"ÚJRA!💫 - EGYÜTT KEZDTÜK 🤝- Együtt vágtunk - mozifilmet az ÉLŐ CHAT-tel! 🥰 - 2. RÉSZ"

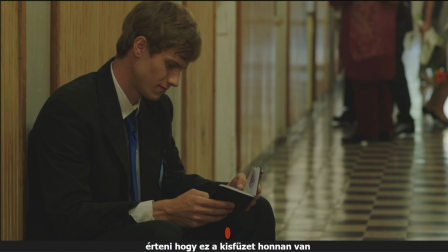[4:10]
Tehát ez volt egy komment, amit leírtam magamnak az első rough cut után, és ilyen kommentekből van még jó pár, úgyhogy most mutatok néhányat.
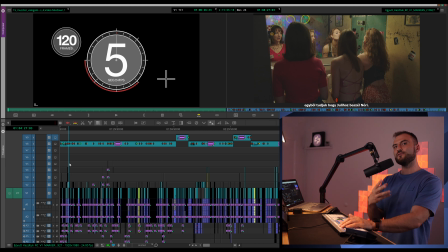[4:18]
Gyakorlatilag ez még a fényeletlen, keveretlen első vágatunk volt. Van ilyen, hogy érteni, hogy ez a kis füzet honnan van.
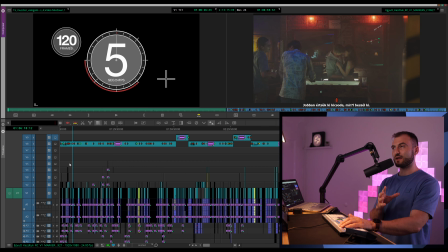[4:24]
Fókuszálni kicsit jobban Marcit, hogy köré szerveződjenek az események. Egyből tudjuk, hogy Julihoz beszél Nóri. De ezek mind olyan változtatások, amiket szeretnék megoldani, itt rövidíteni akarok. Itt jobban értsük, ugye ennél voltuk tegnap, ennél a jelenetnél, hogy jobban értsük, hogy ki kicsoda és miről beszél.
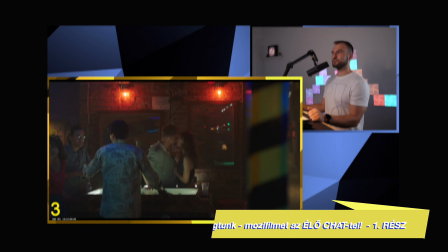[4:40]
Tehát amikor itt Marci, Gádi beszélnek erről a Renátó nevű figuráról, aki éppen csókolgat egy lányt, akkor tudjuk azt itt,
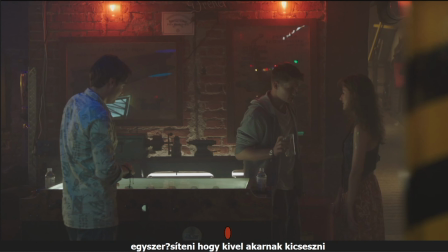[4:46]
hogy kiről van szó, és úgy is válogattunk ide képeket, hogy tudjuk, hogy ezen a képen kit kell nézni.
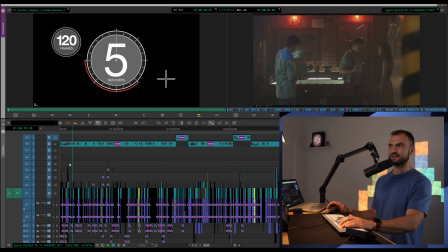[4:51]
Hogyha sokat takarnak belőlük, vagy sok a mozgás a kép másik oldalán, akkor lehet, hogy elsőre nem is tudjuk, hogy mire utal ez a szegény fiú. Egyszerűsíteni, hogy kivel akarnak kicseszni, igen, itt is is fontos volt a fókuszáltság. Kislány, kuka, kuka a szutyokból, az öreges részeket kiszedni. Szóval egy csomó olyan dolgot írtam itt föl, most nem megyek tovább a filmbe, vagy megnézitek moziba, de hogy első körben,
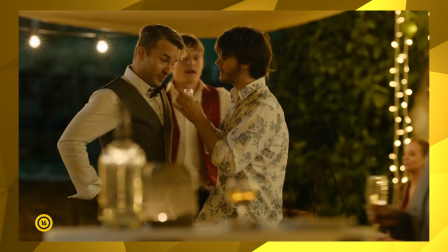[5:11]
amiket tudtunk, hogy hogyan kéne exponálni, hogyan kéne már máshogy csinálni, milyen szálakat vonjunk össze.
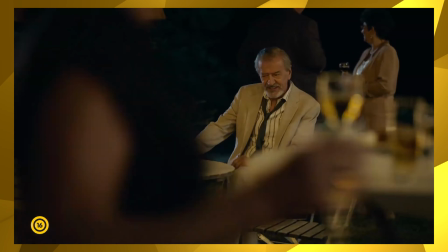[5:17]
Az öreges részek például a Mucsi Zolinál arra utaltak, hogy mik azok a nem túl hitelesen megszületett pillanatok, amik egy ilyen buliban egy idősebb figura szájából elhangozhatnak, és azok, amik picit hiteltelenek vagy túl öregesek, azokat szedjük ki, hiszen ő egy ilyen fiatalos apukát akar majd játszani. Alapvetően nem egy ilyen vén öreg embert, hiszen a Mucsi Zoli nem is az. Ezek történnek ilyenkor Ráfkátkor, és mi is egy ilyen kis vágatot készítettünk el közösen, ami még hát nem fejeződött be, ugye?
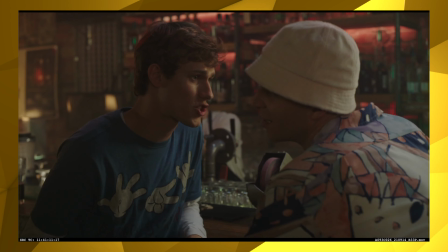[5:46]
Mert most fogunk még csak neki látni ennek, hogy összeszerkesszük, ami igazából nem azt fogja jelenteni, hogy teljes egészében most ezt patikára ki fogjuk maxolni, sokkal inkább azt jelenti nekünk, az első kis vágatunk, hogy összeszereljük, hogy ne legyen benne szóismétlés, ne legyen benne continuity hiba, megpróbáljuk ezeket egyszerűen működtetni, úgyhogy ez lesz a mai feladatunk. Nos, nézem közben, hogy kik vagytok, honnan vagytok, szia Eni, szia Bongyi, mindenki, Dénes Bö, Eskálmán, jaj, de sokan vagytok.
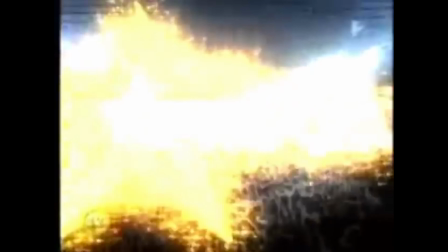[6:17]
Rozsa Life kérdezi, ez a kameramozgás hogyan történik, mindig elfelejtettem megkérdezni, nagyon menő, ez az elejére gondolsz? Ez titok, ez óriási titok, ezt nem mondhatom el. Van is erről egy dalom egyébként.
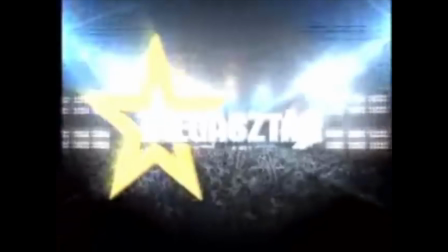[6:32]
Nem mondhatom el Rozsónak, hogy történik mindez, mert az helytelen volna.
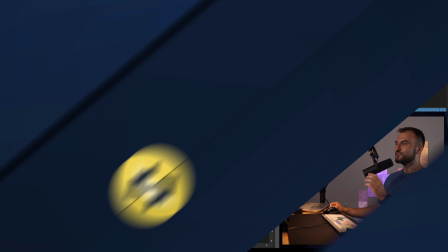[6:43]
Véte drága, ez nem jó. Szia!
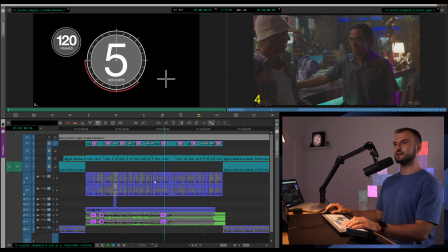[6:47]
Volt már klímadal, most Rozsa Live-nak nem mondom el a titkom című dalt, hallottátok?
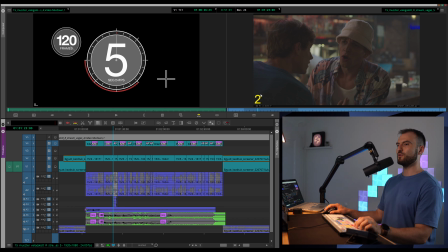[6:53]
Na de, kezdjünk is akkor bele, hol is tartottunk tegnap? Ugye az történt tegnap, hogy kiválogattuk azokat a kis darabkákat, amiket szerettünk volna, hogy a jelenetünkbe szerepeljenek,
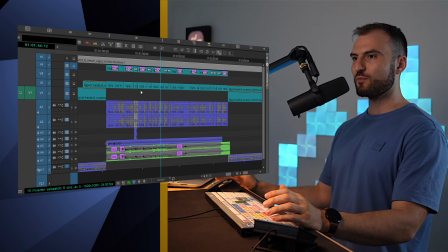[7:03]
és itt a kép bal alsó sarkában voltak számok, ezeket szavazgattuk meg, hogy kinek melyik tetszik, volt 1,
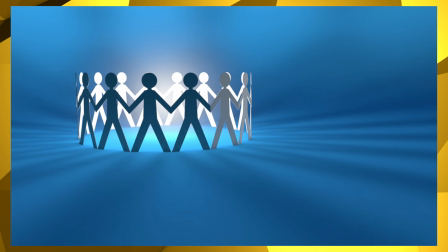[7:09]
2, 3, 4, 5, és abból nagyon jól szavaztatok, tök jól érveltetek.
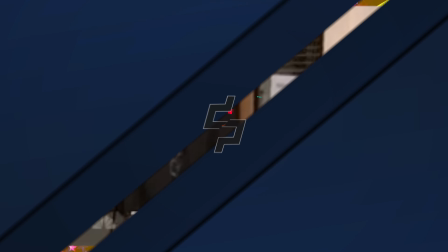[7:14]
Nekem ez nagyon tetszett, ez a közös munka, mondtam is itt a többieknek, hogy olyan jó kis csapat volt,
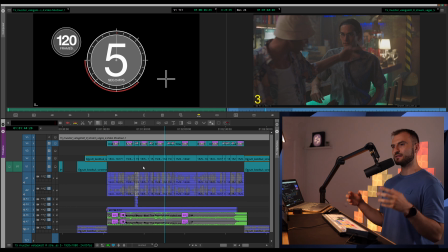[7:19]
aki itt összejött tegnap a cseten, hogy élmény volt veletek így együtt dolgozni. Szerintem ez nagyon hasznos volt, úgyhogy nagyon szépen köszi még egyszer.
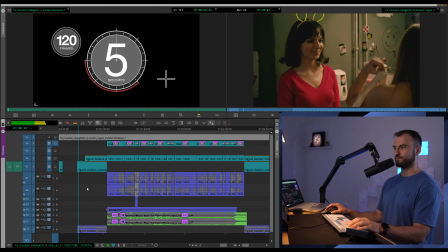[7:26]
Nézzük meg, hogy mit vakartunk össze, ezt ugye megnéztük a tegnapi stream végén, hogy mik az összesített darabkáink,
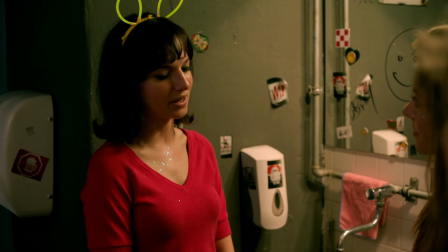[7:32]
de most nézzük meg újra, aztán kezdjük el megpróbálgatni őket összeszerelgetni.
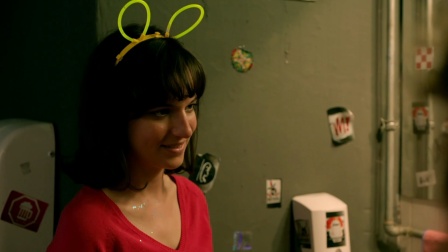[7:37]
Nézzük!
És te is, Bere? Csak leckemásolásra kellettem, amióta megvannak a vizsgái, azóta rám sem néz.
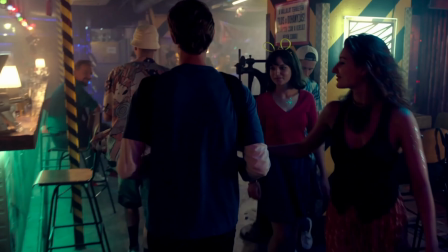[7:46] Hát ha nem kezdeményez, lépj te. Mi? Most vagy soha?
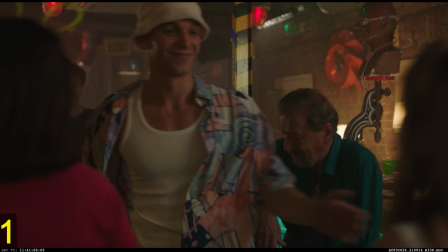[7:51]
Ez ugye a filmből van még a részlet, mi van, hogy
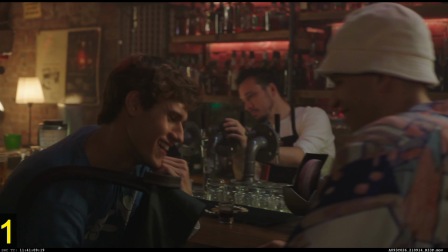[7:56]
létezik, és most fogom ugye rátérni a nyersanyagokra, egy kis vágással,
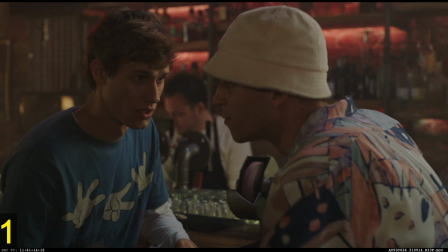[8:02]
és innentől nézzük, hogy miket válogattunk.
Ugye ez utolsó esélyünk, jó? Nekem a Franciska, neked a Juli. Jó! Hallod, ez utolsó dobásunk, oké?
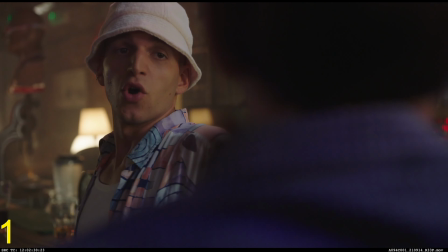[8:17] Okay? Nekem a Franciska, neked a Juli.